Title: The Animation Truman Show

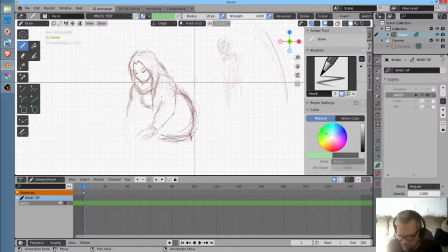she's going to be doing something, and then she's going to glance back and see her looking at her. And then he's awkward. There's a lot that happens faster. So he's awkward. He's like, you know, he's like, okay, I've been caught looking at her, right?
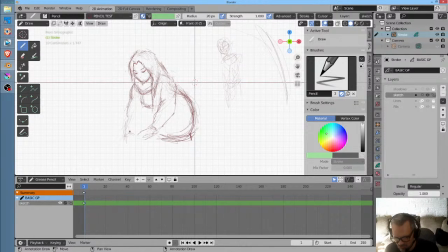What do I do? You know, you're all wet. And so then she's kind of like, you know, who the hell are you to ask what I'm up to or whatever, you know what I mean? So, okay.
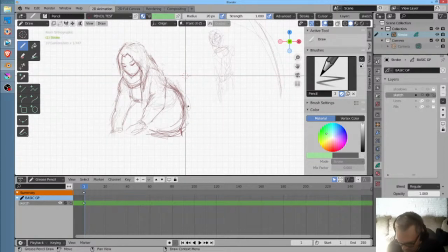So now I have to sort of do this anime style. I need to think about Kill la Kill, like how they draw the girls in Kill la Kill.
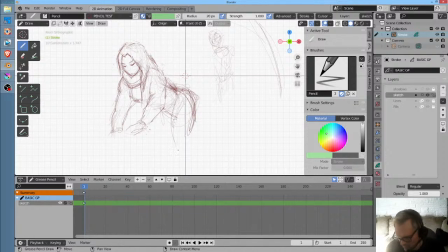We want to exaggerate this a little bit. So basically their crown goes like down there, and then you got essentially the knees, and she sort of got this leg locked because her weight is more on this leg.
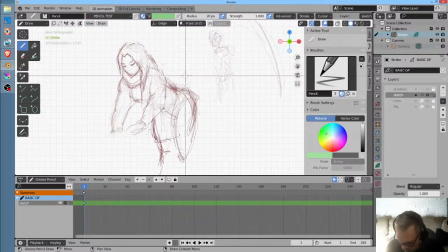And so then this sweatshirt would be kind of like this. That's not right. This would be kind of wrapped around her. And then this would be kind of like
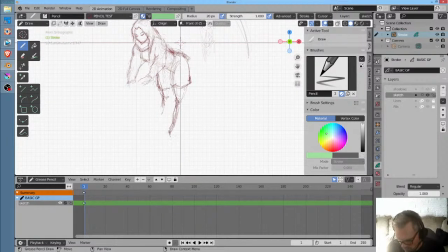right? Something like that is what would be going on. That makes sense.
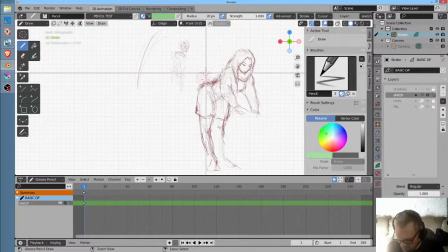Now that makes sense to me. Yes. This is obviously kind of clunky the way I did it, but okay. And then probably this probably needs to come down a little further so it almost feels like a skirt.
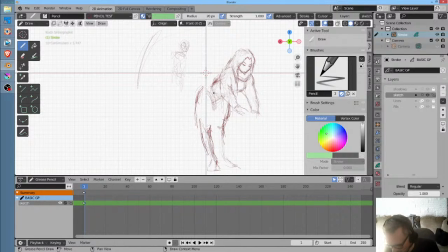Because if I'm not actually I went too far on that, but let me back up a few steps. When we first saw her when she was in drag, I do believe this is correct actually. She had a belt on and she had leggings, but she also had a,
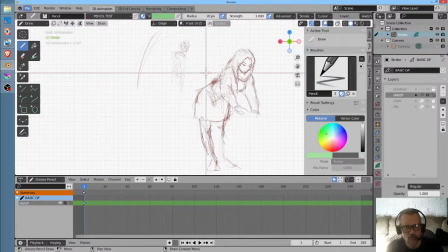you know, the top came down far enough to,
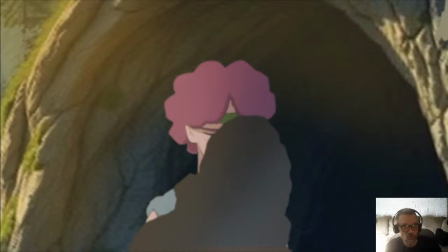you know, kind of give her a little skirt thing, which a lot of the guys wear too. So let's go back here.
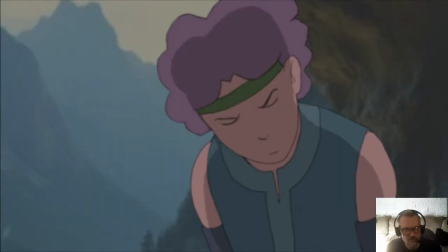Maybe in this episode. Nah, see here we don't have it.
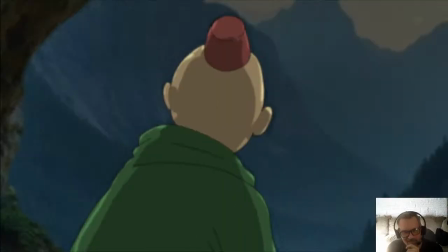Of course, it could be theoretically tucked in. That's a bit of a stretch, no doubt about it.
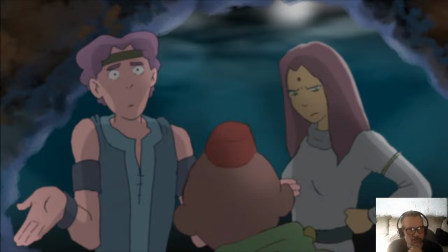What I'm trying to go back to is I need to go back to episode 2. Sorry. Loading episode 2. Bloody sweet. Oh, thanks, Ross.
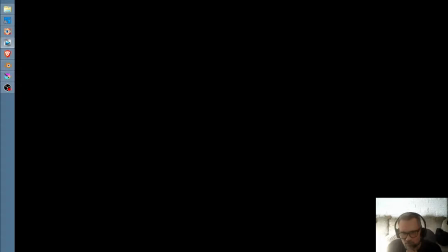I'm not sure what you're referring to exactly, but let's see what we have here.
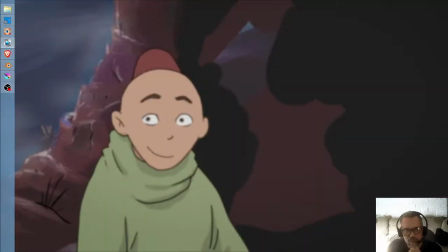There's Tianara looking very happy and sweet. A bit of magic that we're kind of losing a bit of.
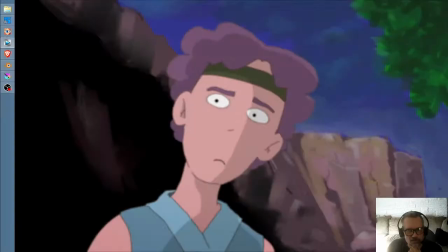So I just want to scroll back through this and see, do we ever see her?
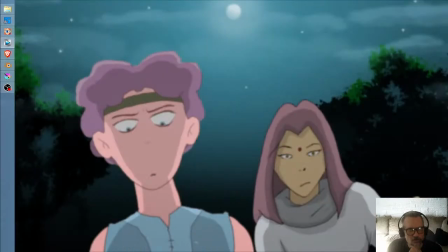Okay.
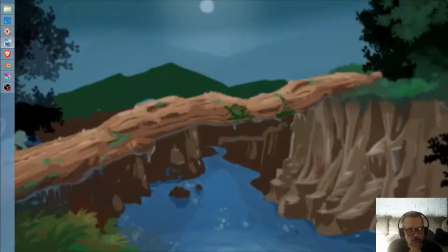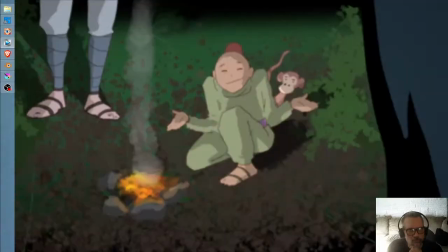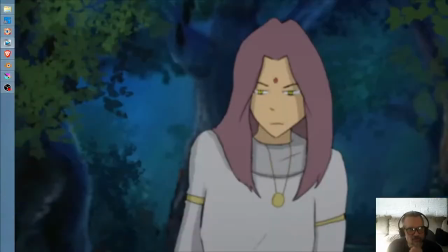Can we find one essentially full body picture of her? Not really.
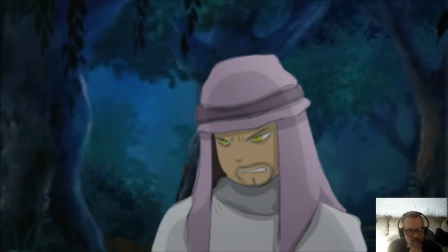Not so far.
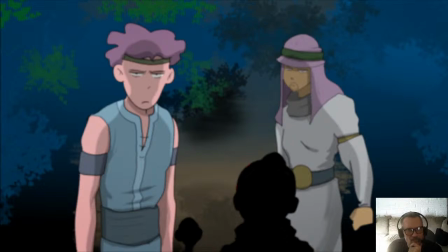Right there. Yeah, see, that's ambiguous. And plus here she's got this big wingdinger on her belt, which is up.
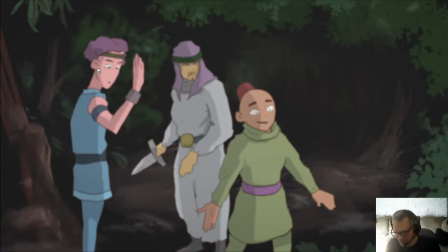Well, no. There's no skirt to it. So, well, welcome to the real world, friends.
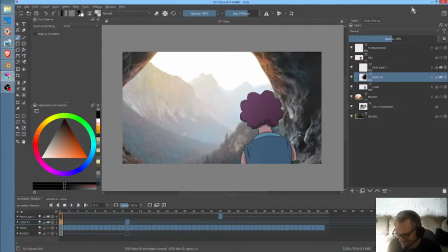That just means you got to figure out what you're going to do. You got to figure it out.